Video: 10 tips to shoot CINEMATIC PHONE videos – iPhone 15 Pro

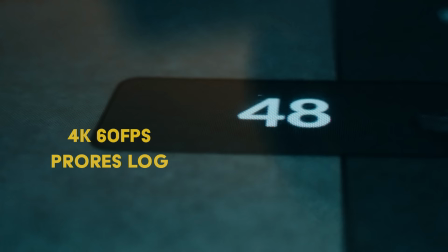[4:14]
However, with the app you can access the 4K 60fps in ProRes log without an SSD,
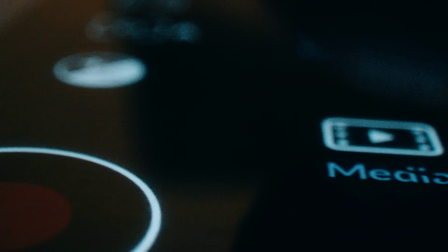[4:21]
recording straight onto the app.
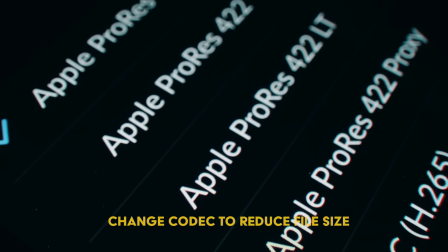[4:23]
Besides this, you can also reduce the file sizes in the Codex tab by changing the codex to Apple ProRes 422 or 422 Lite.
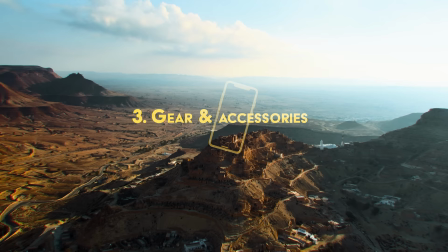[4:33]
Yet another benefit with this app that I wish I found out before my trip to Tunisia.
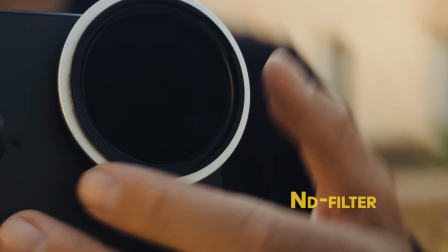[4:40]
In terms of gear and accessories, I used an ND filter, this to be able to keep the shutter speed right, even in bright conditions.
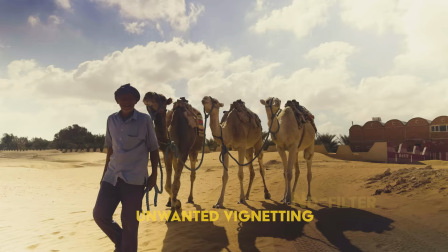[4:47]
The filter I used in Tunisia, however, created more issues than in patched up.
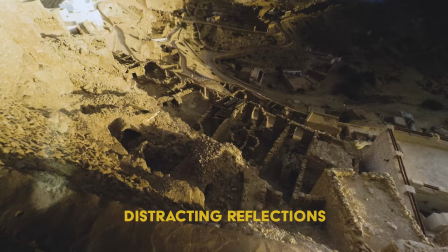[4:52]
It introduced ugly banding, color shifts, as well as reflections from the filter glass,
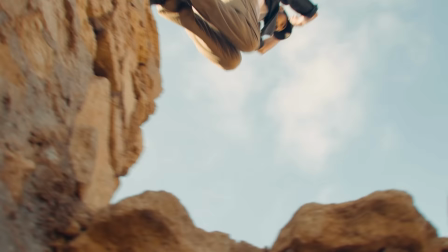[4:57]
really highlighting the importance of only putting high quality glass and filters in front of your camera.
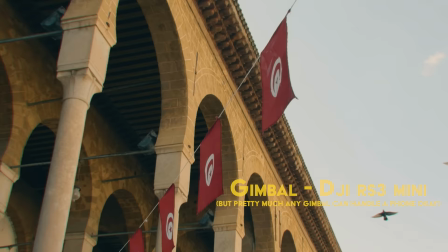[5:04]
I also use a gimbal to achieve additional reach, smooth the shots, as well as more creative movements.
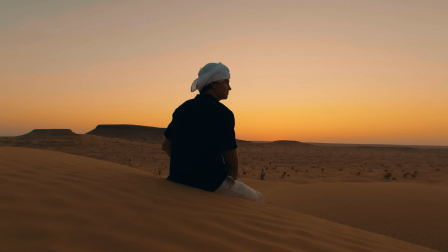[5:12]
The in-body stabilization is incredible though, but it will just never be the same as getting the shot stable from the beginning,
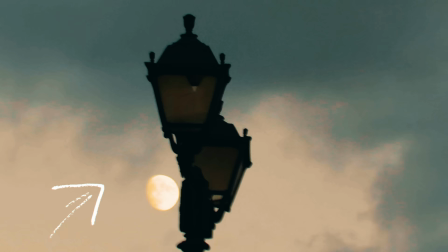[5:19]
as it leaves motion blur marks on the video, something you can't get rid of afterwards.
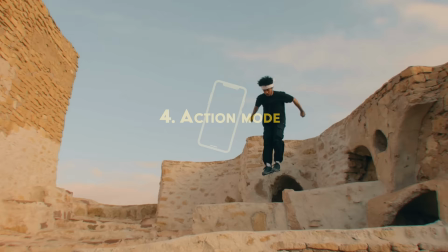[5:24]
One of my favorite new functions is the action mode. It's an incredible addition and works in all focal lengths.
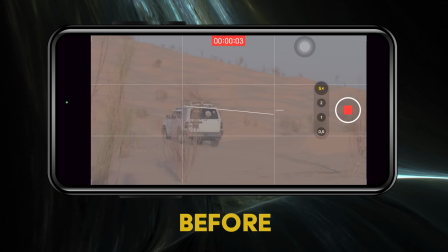[5:31]
But the one I ended up using the most was the 5x zoom.
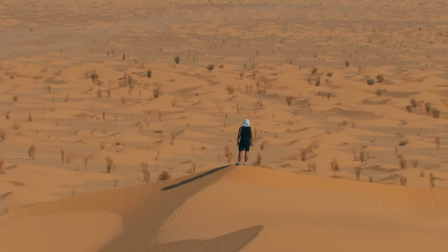[5:34]
By combining the 5x zoom, action mode and the gimbal, you can achieve some very dynamic and powerful sweeping shots.
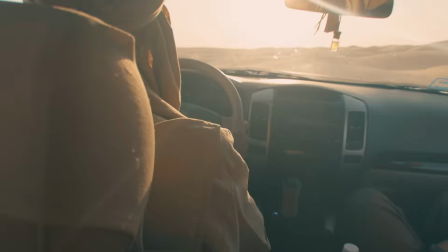[5:42]
And believe me, all these shots I showed you would not be usable without the action mode.
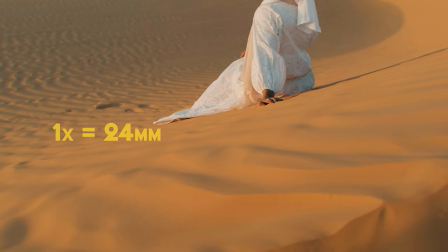[5:50]
The focal length you have access to is the following.
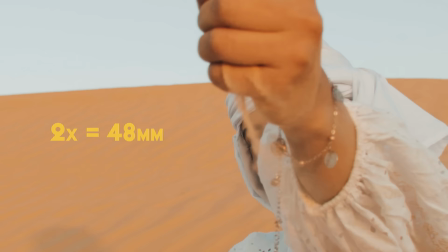[5:55]
30mm, 24mm, 48mm, and if you have the Pro Max, 120mm. and if you have the Pro instead of the Pro Max, you will have a 3x zoom instead of 5x on the Max.
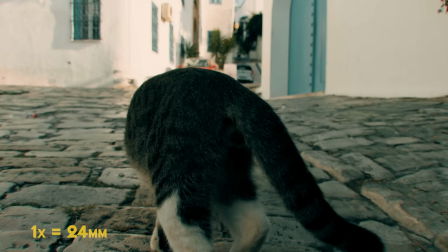[6:09]
By varying between these different focal limbs, you will make your video feel more interesting and professional.
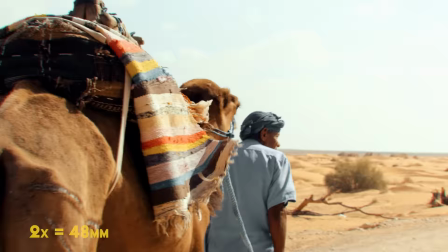[6:16]
It's like you brought multiple different lenses with the Onset, but without having to carry all these multiple extra kilos.
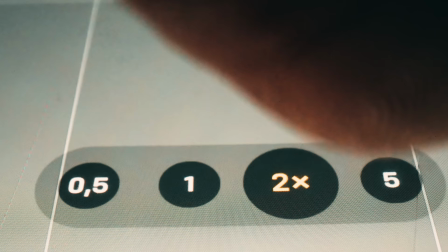[6:23]
Let me tell you, this convenience was definitely refreshing compared to my previous trip when I brought my Blackmagic camera with additional lenses, drones, everything.
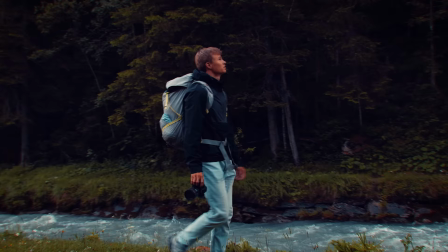[6:31]
All in a camera bag that at points actually has been weighing up to 15 kilos.
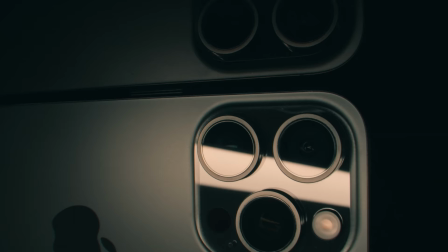[6:37]
Now back to the importance of the ProRes log I talked about before.
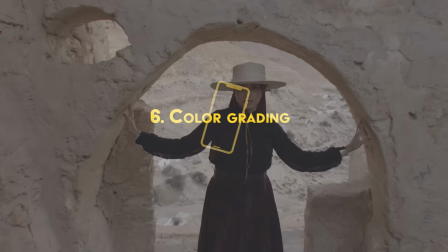[6:40]
To show this let's jump onto the computer to really demonstrate the difference and how to turn these flat and gray log videos into something more like this.
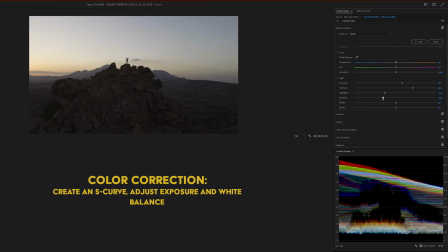[6:49]
Colorful and appealing. Let's start with a color correction to bring back some contrast in the clip. Adjust exposure and white balance to put the video in a neutral place. I then go to the RGB curves to start with a more stylized braid, adding some warmth into the clip since it's a sunset,
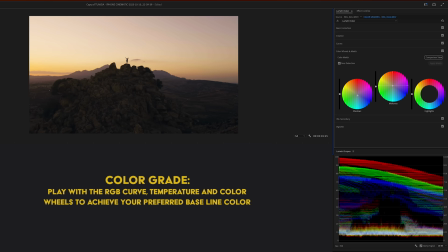[7:06]
and then go to the color wheel to add some more blues to the shadows and yellow and oranges to the highlights and midtones.
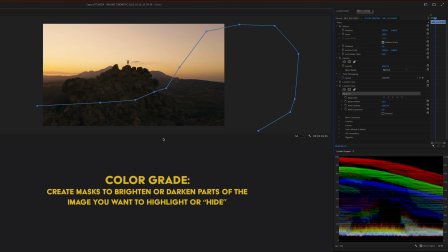[7:13]
This to bring some valence into the colors since blue and orange are complementary colors. I then create a mask to darken this rather uninteresting part of the image and hence bring in more contrast into the clip and attention to the sunset and person standing on the rock.
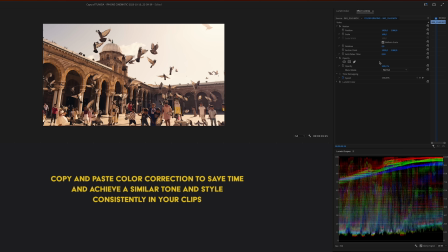[7:29]
And with that, here is the before and after. A transformation that wouldn't be possible if it was recorded in the normal iPhone colors.
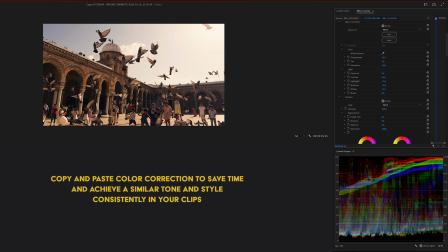[7:37]
I start off by copying and pasting the basic color correction from the previous clips to save time and make sure to keep a consistent tone from clip to clip. After that, I adjust the exposure, add some warmth and saturation and push the blues a bit more towards that teal color.